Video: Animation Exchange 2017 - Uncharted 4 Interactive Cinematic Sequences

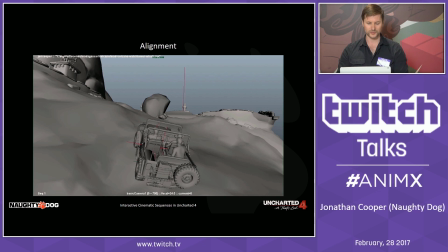Another thing that comes up a lot, I mentioned it as the first thing that we actually drop into the world as our AP ref. Now you'll see I have 3 AP refs in this scene. These are the red crosses, and they're short for action pack. They're basically explain any animation in the game has to play relative to one of these points.
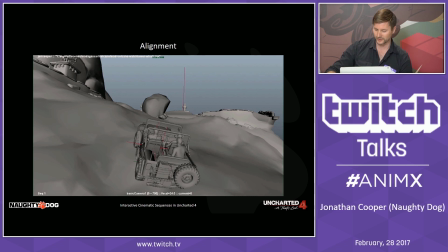So there are 3. There's one at the top of the hill here, there's one on the Jeep, and there's one on the player.
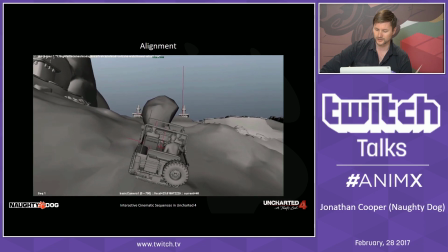And Uncharted 4 is the first game at Naughty Dog that was able to have multiple in one scene.
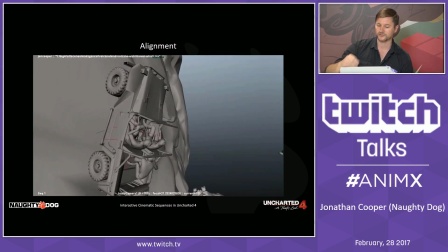So both the rock and the Jeep are playing relative to the one at the top of the hill there because they always play exactly the same.
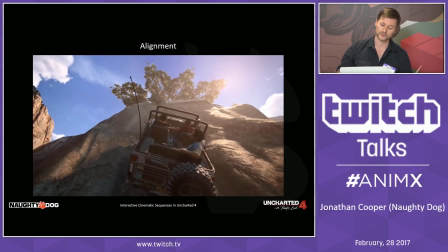However, when we go into gameplay, we don't know where the Jeep is. So all the characters' animations are playing relative to the AP reference on the Jeep.
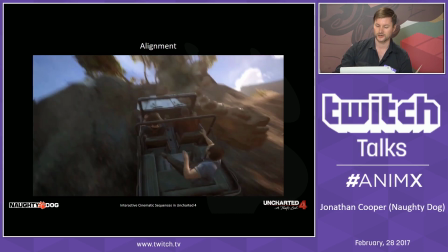That means they get exported relative to that origin position.
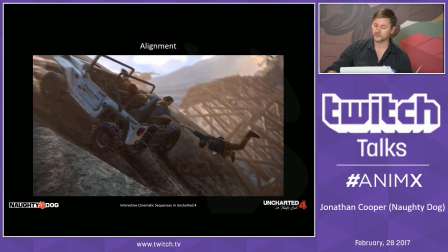And then lastly, we have one that moves with the character because we're actually got an animated camera there that's still playing as we start climbing out here.
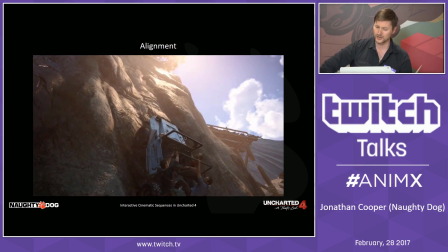So we're giving control back to the player, and we don't know where they're going to be as we're blending out from that animation.
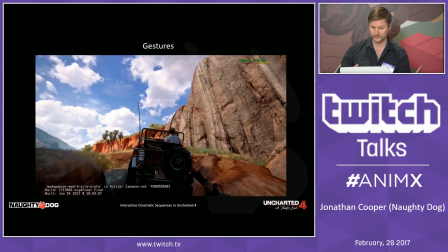So that's essentially something that we use all the time in order to get our characters touching the world correctly and moving with the correct objects.
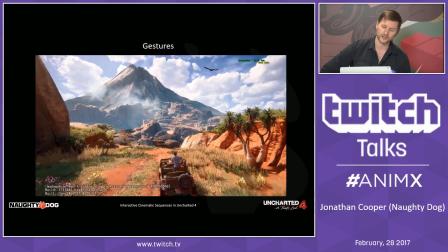Here's a relatively simple scene where we're revealing a volcano. We take control of the camera, but we're not taking control of the Jeep.
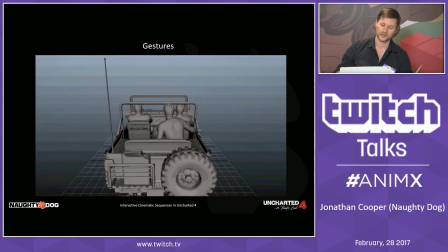So the Jeep can still be driven by the player and rotated and twisted around. So for the gesture on Sam, when he stands up at the back, we actually create a directional gesture by animating the same thing 3 times and blending between them based on the Jeep's orientation relative to the volcano.
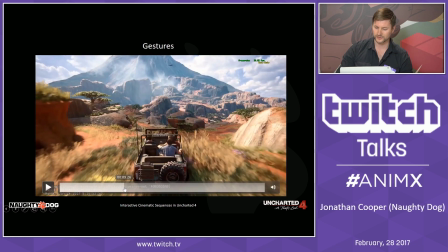Now we have other simple kind of gestures where Sully on the right here, he's just leaning out and checking things out.
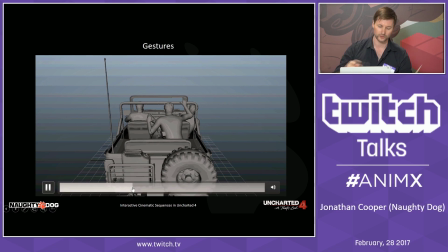So he's a full body gesture that will take over all his gameplay animations, whereas Nate has a point, and we still want him to be driving underneath, playing his driving animations underneath. So we actually call that an additive partial, where I have an additive animation up his spine to have him lean forward,
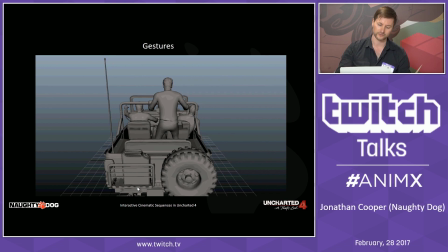and then I have a partial on his head and his left arm to take over that,
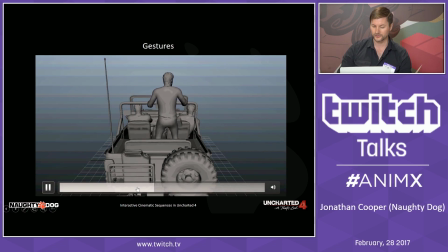so that we always see that animation, but we still see on his right arm the underlying driving animations such as gear shifts and steering the wheel. So these are 3 examples of different kind of gestures we might have.
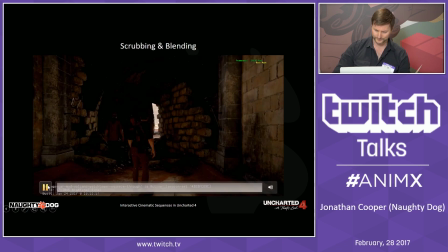Something we'll play with a lot is scrubbing animations forward and backwards.
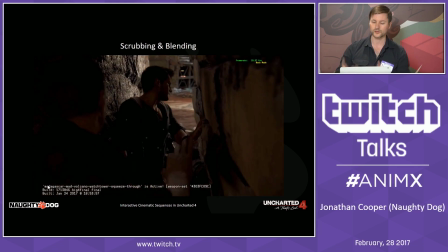Here, it's any time you lift up an object or bash down a door usually.
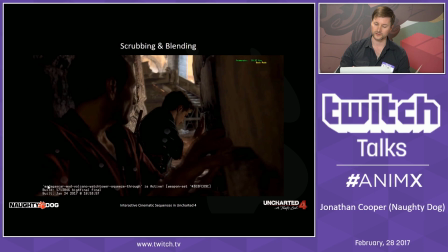Here we're seeing as the player pushes forward on the stick, we're actually playing the animation forward, then we stop when they stop pushing on the stick.
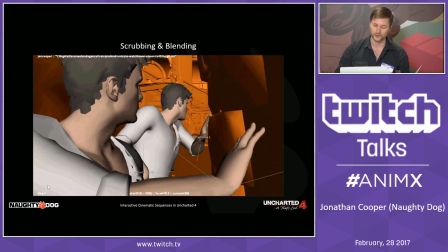But it's not as simple as that. We'll also have IK on the hands, so whenever they stop, the hands go back up to the wall. When they stop as well,
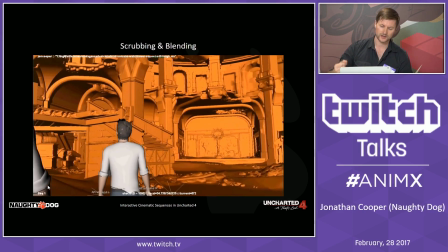we'll play an additive idle animation on the player characters.
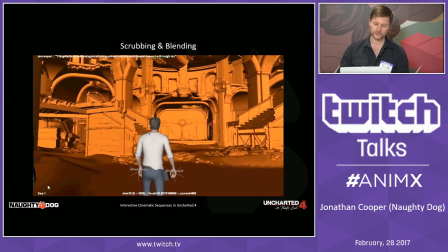And last of all, with scripting,
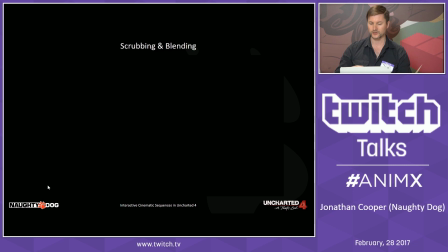we'll actually offset Sully and Nate there so that Sully looks like he's got a bit of a delay and it looks like he's reacting to the player moving through.
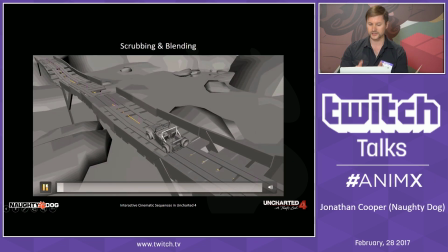Using that technique, we also go into, here's an example of a prop scene. Now, we don't always take control of the camera. Sometimes we're just animating the prop. So this is a simple, relatively simple prop that I've made with a spline rig inside it. And what we're doing as we're driving across this bridge is we're actually scrubbing the animation forward.
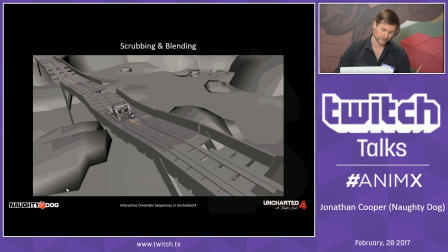If we turn around and drive back, we'll scrub it backwards as well. But like Sam's animation with three different animations in sync, we'll actually have a left version and a right version as well. And we're scrubbing all three of these in sync, and then we'll blend between the left and right versions if we drive to the left and right.
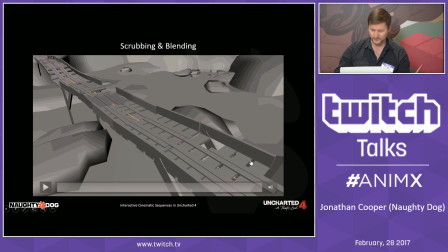So that's an example. It's just some of the detail we go to for just props as well.
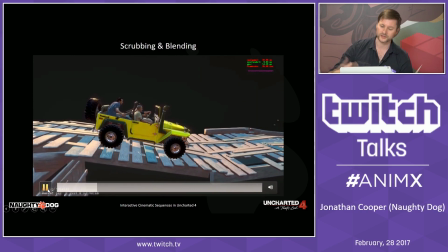I said we have a full team that actually works on the props, and they'll take something like that from me, and then they'll just make it better.
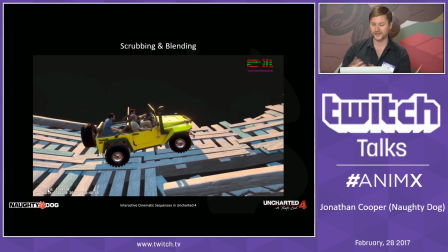So here we've got physics on all the planks as well. So it's all about telling that story that they're driving across a very rickety old bridge.